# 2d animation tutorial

your exercises. Önceki sizin egzersizlerinize bakarak başlayalım.
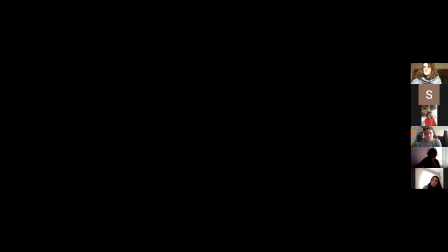Seslerimizi kapatalım mı?
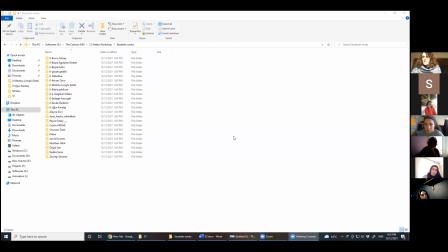Okay. Almost half of the class did their exercises. Let's talk about them.
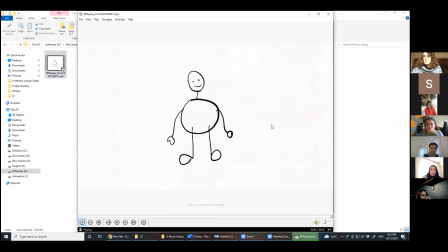Neredeyse sınıfın yarısı ödevlerini yapmış. Okay. I think it's just three poses. So we cannot talk about timing or spacing.
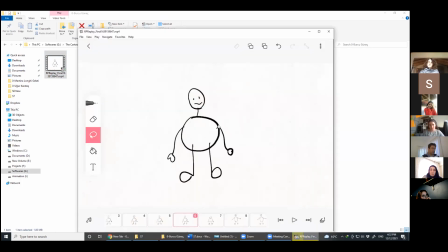There is a rest pose, and after that there's an anticipation pose. Burada üç tane kare var. Olduğu için timing ve spacing ile ilgili konuşamıyorum, yorumlamıyorum.
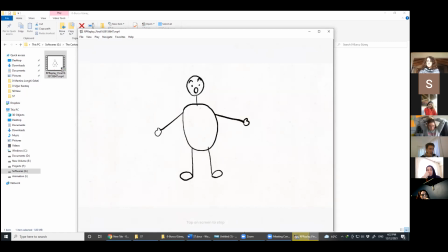Yeah, this is the anticipation pose and anticipation pose. This one is the third pose. Bu da kare. But I thought that we should use four keyframes.
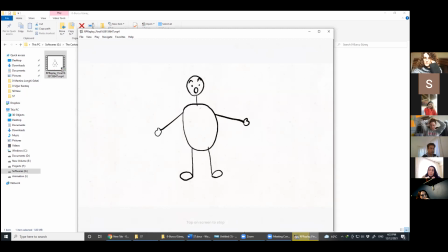Here there is not the fourth one. Just three keyframes. Dört keyframe'le yapılması gerekiyordu bu çalışmanın. Burada üç keyframe kullanılmış. Okay, so it needs more in-betweens and one more keyframe.
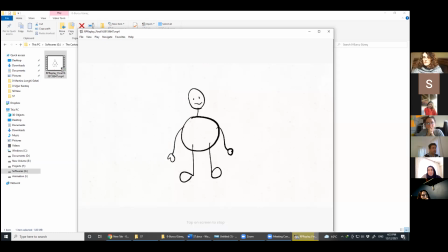Daha fazla in-between mi, bir tane de keyframe, bir tane daha keyframe ihtiyacımız var burada. Bushra. Okay, this one. Şu an çalışmasına bakalım.
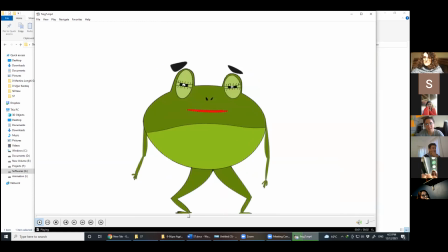Oh, okay.
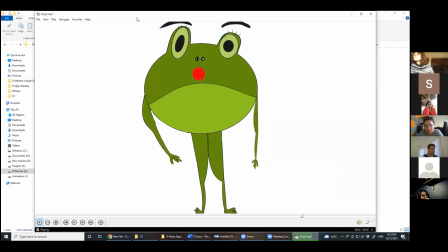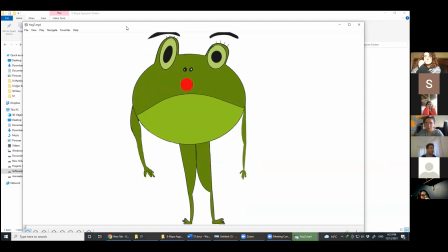Keyframes are okay, but you know the timing is not it's not correct. It's a bit slow. The action is a bit slow.
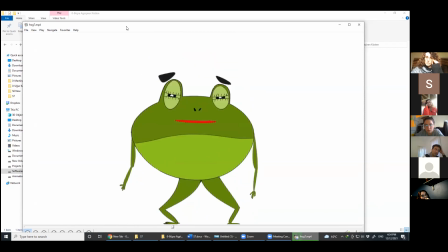Keyframe'ler tamam ama aksiyon biraz yavaş olmuş. This is a very fast action.
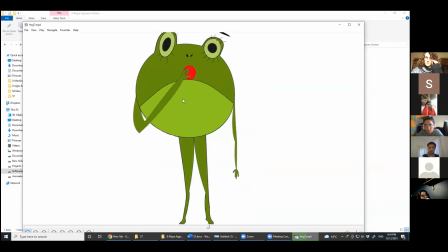If it's going to be surprised, it would be very fast. But here it's going down slowly and then suddenly it's jump up. Okay. Bu oldukça yavaş bir aksiyon. Normalde bu oldukça hızlı olmalı.
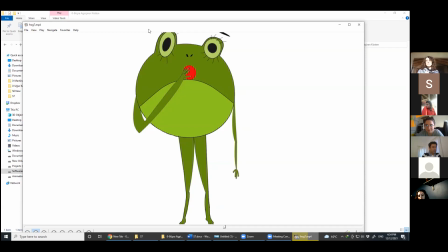Burada karakter yavaşça aşağı doğru inip kalkıyor. Bunun hızlı bir aksiyon şeklinde olması gerekiyor. It could be faster, and also she could use more squash and stretch.
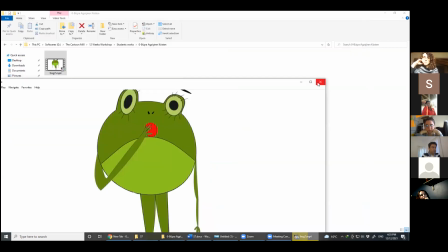Daha hızlı olmalı. Aynı zamanda biraz daha squash ve stretch de kullanabilirsin.
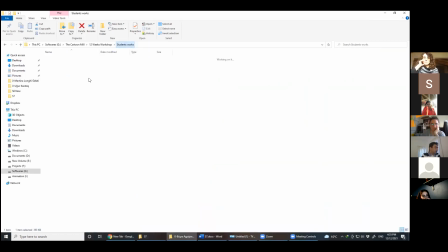Okay. Thank you, Bushra. Teşekkürler. This one.
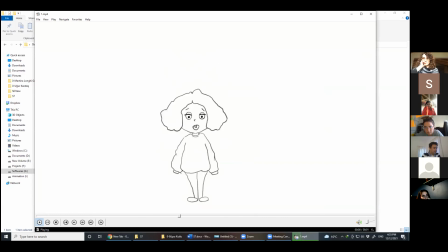This exercise is good, but you know, we need some rest pose. We should let the audience see our animation.
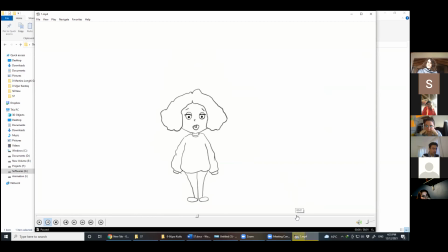You should spend some frames at the end of the animation and let the audience see the last frame, okay? It finishes soon.
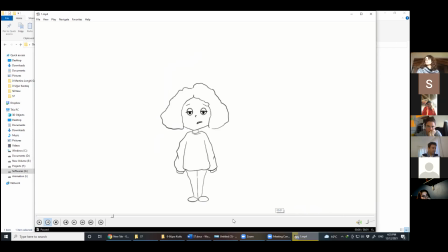Bu çalışma güzel olmuş. Yalnızca şunu eklemek istiyorum. Bir durma anı ekleyebiliriz animasyonun sonunda. Buradaki böylelikle seyirci animasyonda ne olduğunu görebilsin.